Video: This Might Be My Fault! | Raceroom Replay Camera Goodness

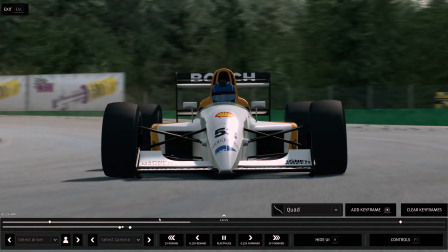Next up, let's try a Dolly Zoom. This is where the camera moves towards or away from the subject, that's the dolly part,
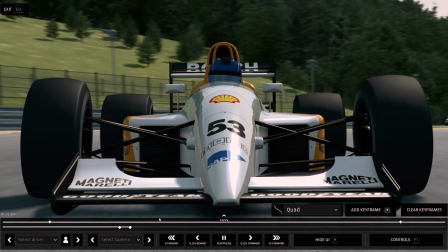and at the same time it zooms in or out in the opposite direction to the camera movement.
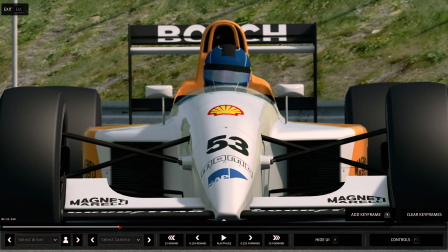It's more intuitive than it sounds.
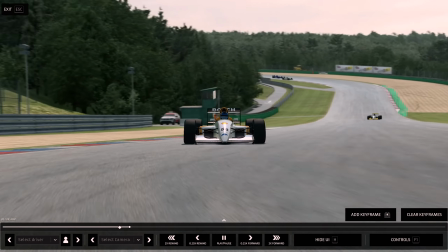What this shot does is dramatically changes the perspective within the frame, and it can be used to create tension, disorientation, or in this case for cool points.
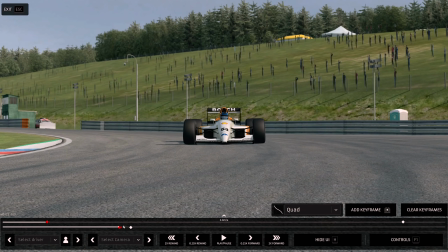This shot would be totally impossible in real life, so it's fun to play with here.
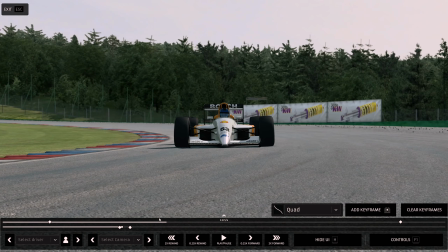Once again, you'll see that I'm changing the easing curve and moving around the keyframes to better suit the movement of the car within the frame.
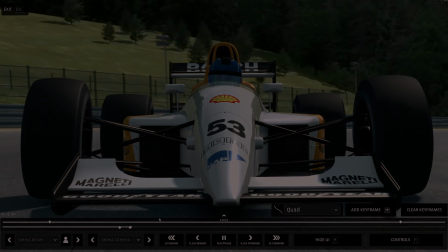It's worth noting that you can right-click on the keyframes to delete them if you don't like what you've done, and also clear all of the keyframes and start again.
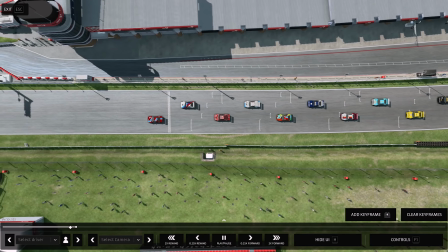So far, so simple. So let's go for something a bit more over the top. how about a drone shot of some BMW M1s?
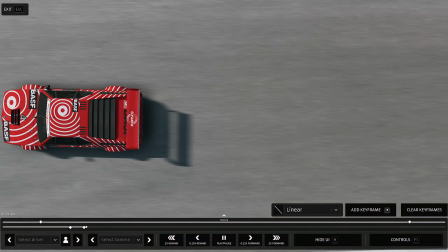By using the follow car camera, we only have to worry about the position of the camera relative to the car itself, which is really useful for these kind of shots.
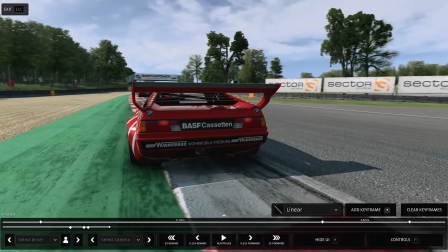I'm going to place multiple keyframes here to get our drone to dive in behind the car,
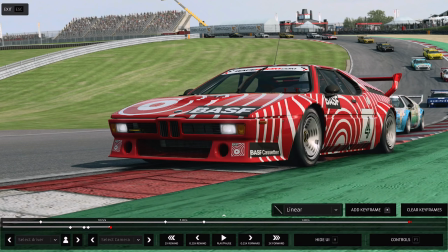pull up at the last moment, and then rotate around to the front as we exit Paddock Hill Bend.
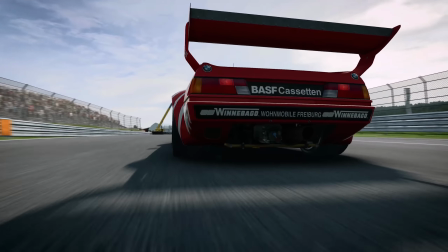This kind of shot does need quite a lot of finessing to get it to be smooth, and I think it's fair to say it's a little bit over the top, but let's be honest,
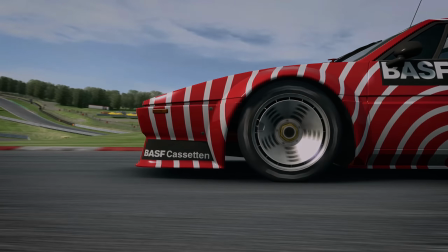we're not making Citizen Kane.
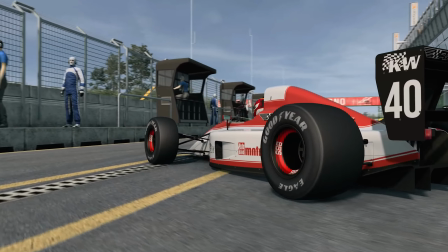As a final example of what can be done with multiple keyframes, I've set up a shot that follows the Formula Raceroom 90 out of its pit box and down the pit lane.
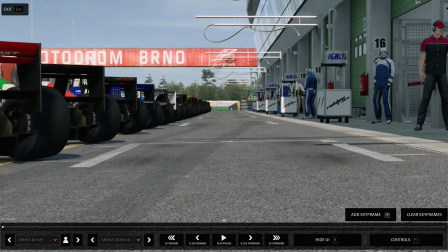I found the best way to approach things like this is to establish the first and last keyframe before anything else,
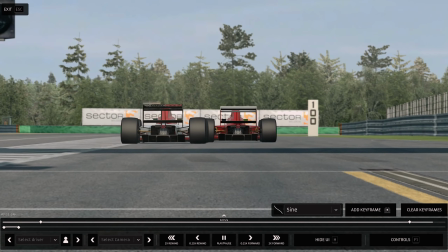and then position any others that you may need afterwards.
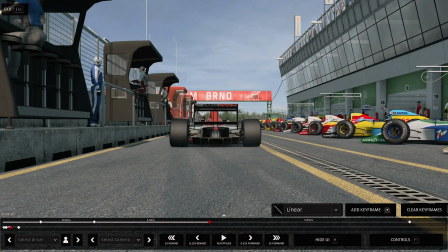What this does is it allows you to create a slightly better flow to the movement, though in this case, on reflection,
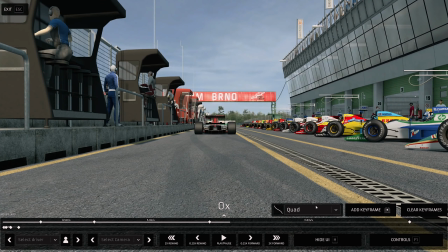watching it back as I'm editing and recording this voiceover, I probably should have done a tiny bit more tweaking to really smooth things out.
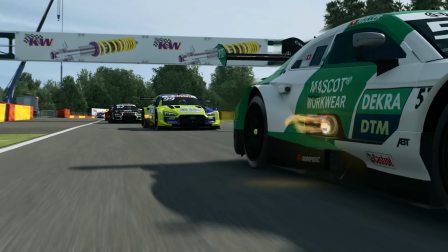So then, what that amounts to is a whole bunch of shots that would be totally impossible and impractical to recreate in real life,
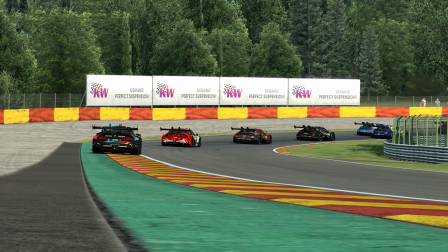even if you wanted to take motorsport into the Michael Bay cinematic universe.
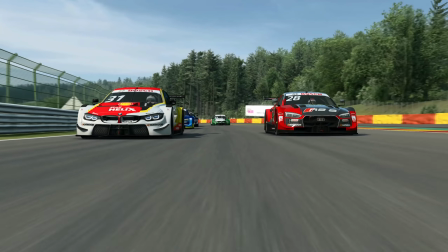So it's worth remembering that you can and definitely should use this for more sensible camera movements.
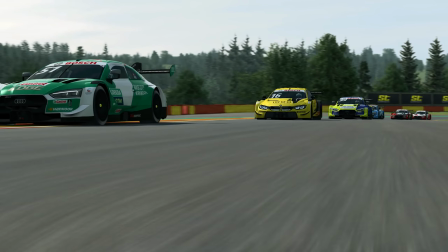Unsurprisingly, I've been really impressed by this update, in part for the flexibility in the features,
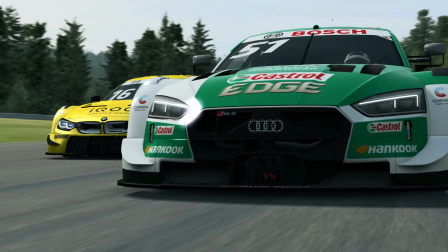but the real game changer for me is how easy this is to use and how quickly I can pull these kind of shots together.
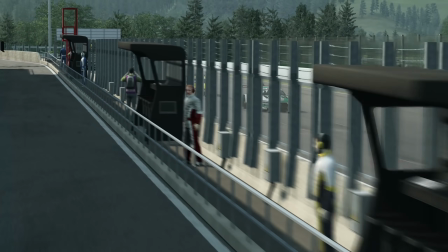Workflow is very much the key word here. But I feel that's probably more than enough discussion of replay cameras for this lifetime and the next.
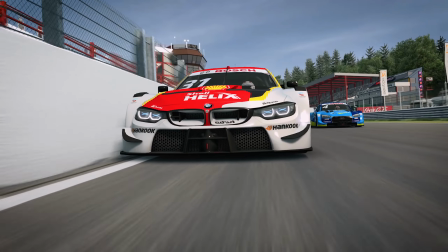Thanks to Sector 3 and Matthias for listening to my complaining and for making something very niche and very, very good.
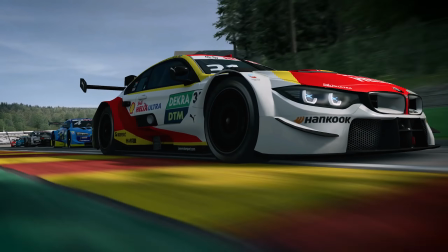As I mentioned in my previous video, I'll be previewing more Raceroom updates over the coming weeks, including the newly overhauled force feedback system.
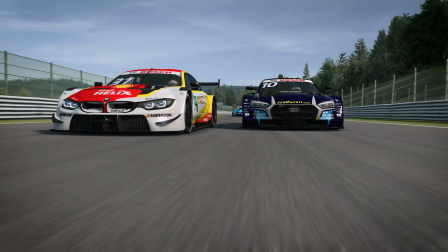So if you want to see that and anything else I remember to film in the meantime, then the subscribe button is just sitting there, minding its own business.